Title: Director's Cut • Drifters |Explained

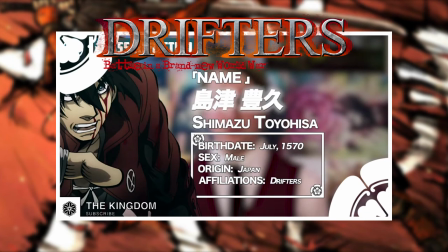24:09 personally the thing that I like more about this version in
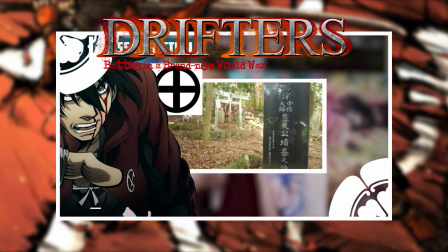24:15 the redux is that I chose to do full-scale edited
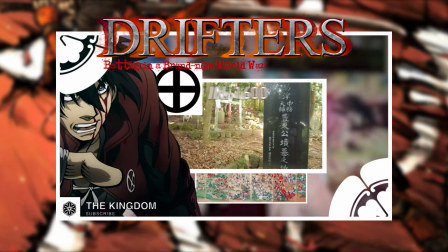24:21 versions of the characters from scenes within the anime so it's very it's
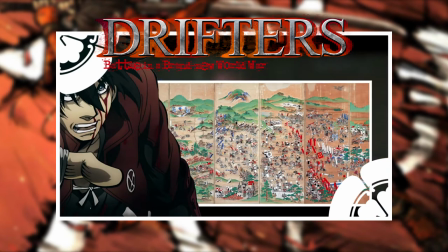24:26 hd quality it's clear it's cut but it just takes so much time to do that and cut through them
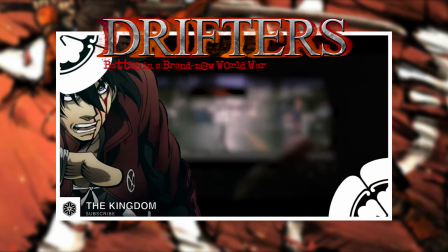24:32 all and um you know it just takes it takes a lot
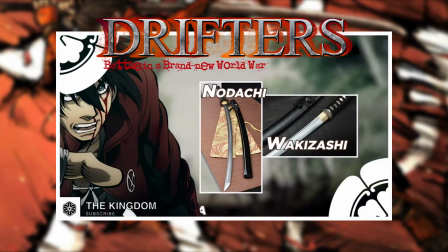24:41 and we're trying to get these videos out once or at least one a week um and not always is there a perfectly HD
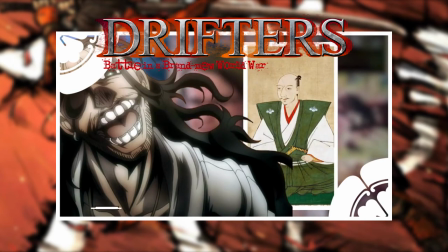24:49 quality version of every character like for Oda for example that is a very odd face to have and
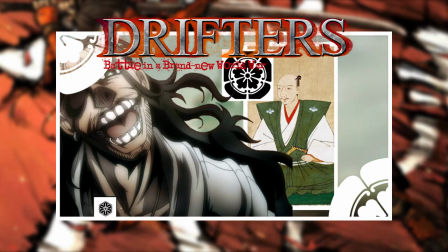24:58 it takes up a lot of the screen you barely see the stuff in the background so we use
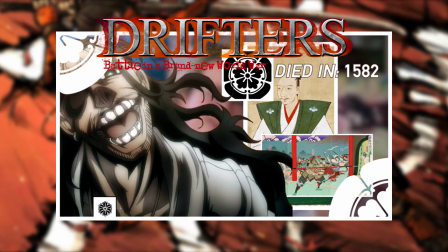25:04 the normal ones you can at least see this screen that or what's going on so
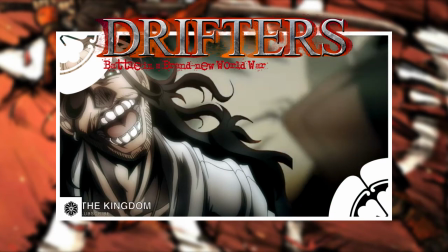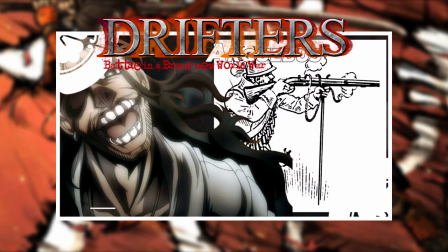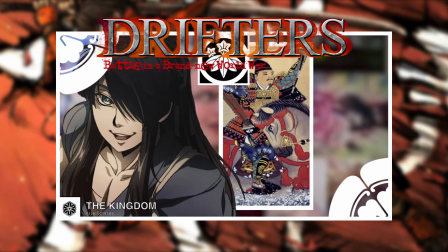25:20 I'm pretty proud of how the character introductions were handled on editing or effects
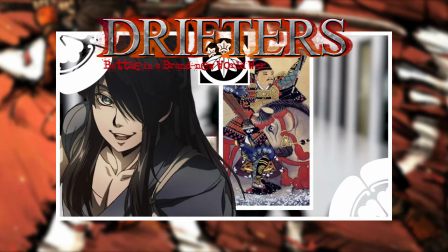25:25 wise but i am fully aware that i mispronounce
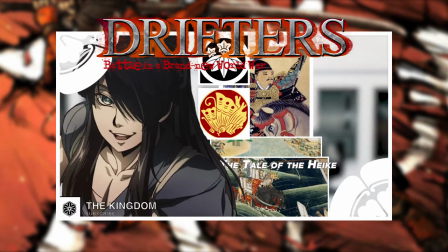25:31 a lot of the names by
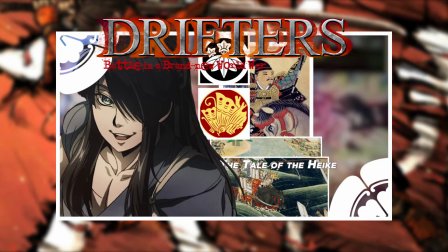25:35 the way if you are interested in learning more about these characters all the stuff is providing the links of the videos and everything um drifters
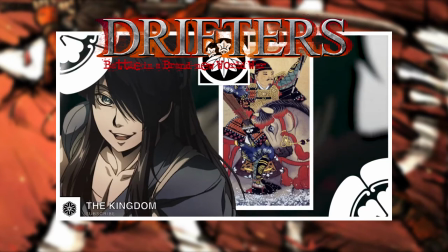25:41 was exceptionally fun to research because i read through quite a few books to learn about stuff for the battle of hike or however you pronounce it
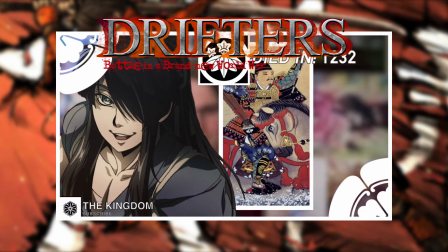25:50 that was quite interesting to learn about i wasn't fully aware about that story um it's a bunch of little stories like that oda i was kind of
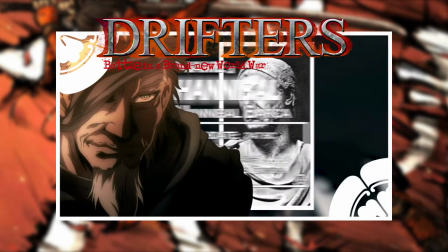25:59 unaware of um in terms of his importance within history hannibal
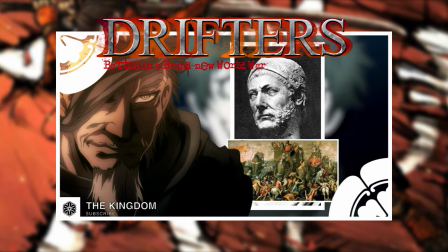26:06 and um scipio is pretty uh well aware of i
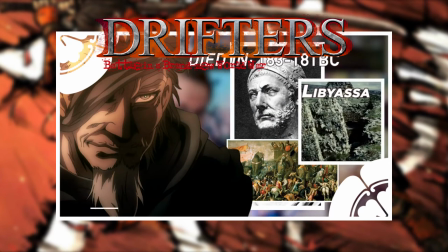26:14 did quite a bit of research on the two of them because they seem to have a lot of conflicting research about them
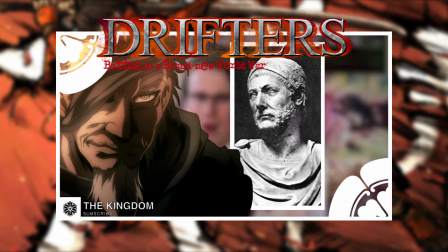26:20 There's a possibility that they were really really good friends and they might have you know committed
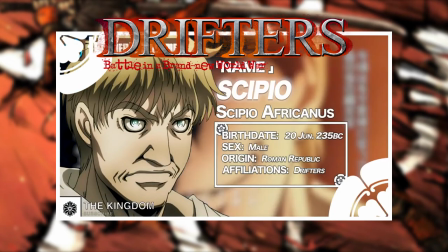26:30 Seppuku because I don't want to say the actual word because I'm afraid of YouTube hitting us
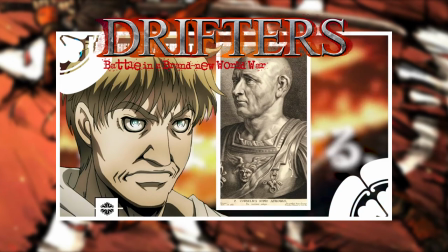26:35 But they might have done it out of like a not a Romeo and Juliet sort of
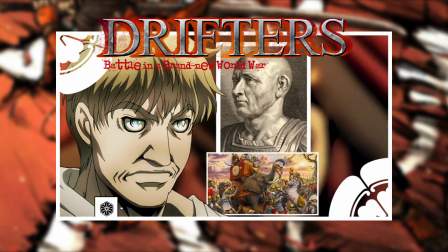26:40 way but out of respect potentially not sure sometimes
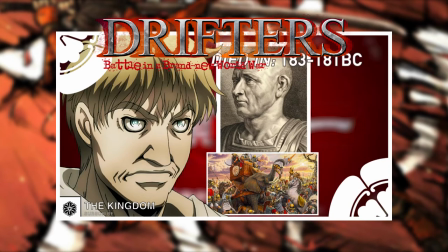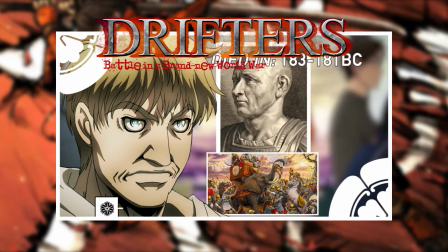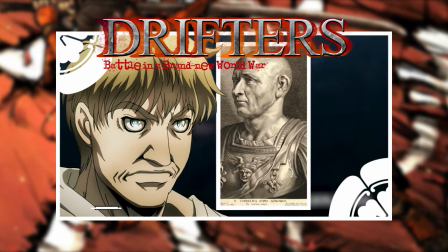26:57 I forget and I mean the Neruda video that I'll be covering in a later date that video was a great example of a lot of shit
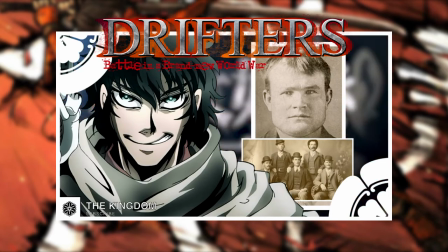27:06 happened during the process of rendering the video and submitting to YouTube that I was completely unaware of so if you when we go to talk about that
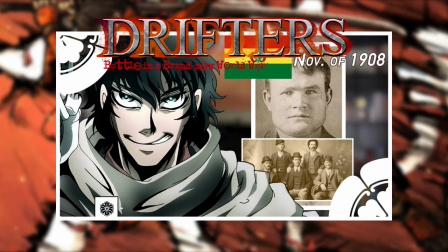27:15 one you'll see if you ever wondered what the font is called for whenever
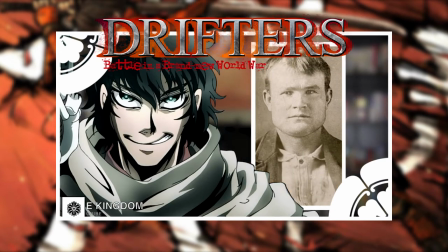27:21 I'm showing stuff now in recent videos it's called Gotham Gotham black so
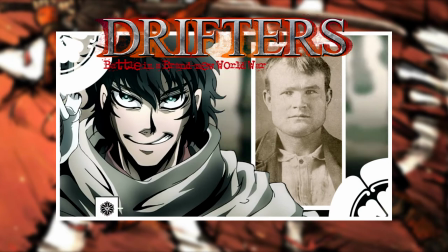27:27 that's the I usually use two text ones Gotham black and one called
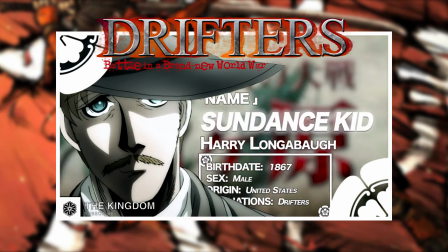27:32 kamikaze see that Sundance kid one is a prime example of why I don't do
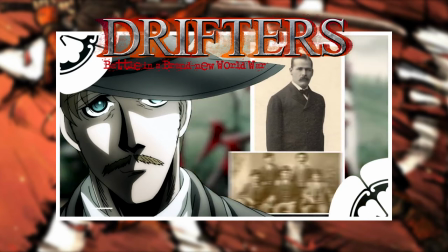27:38 the full HD things is why it looks really good it covers up way too much of the screen
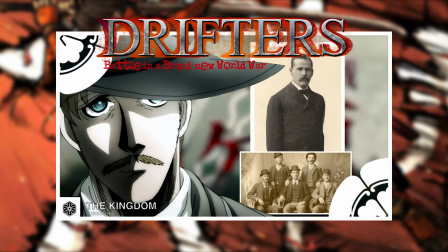27:43 and you can't see what's going on or what I'm talking about I
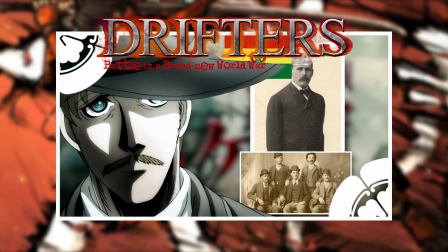27:48 had known about the Sundance kid prior but I didn't know that um that
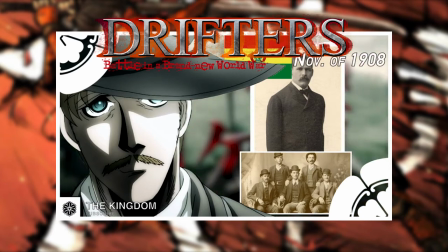27:53 him and butch cassidy had died um of anything
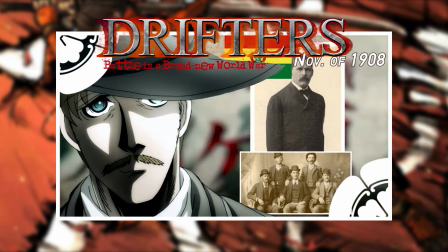27:58 other than old age or they even were known to have died at all like just well they just disappeared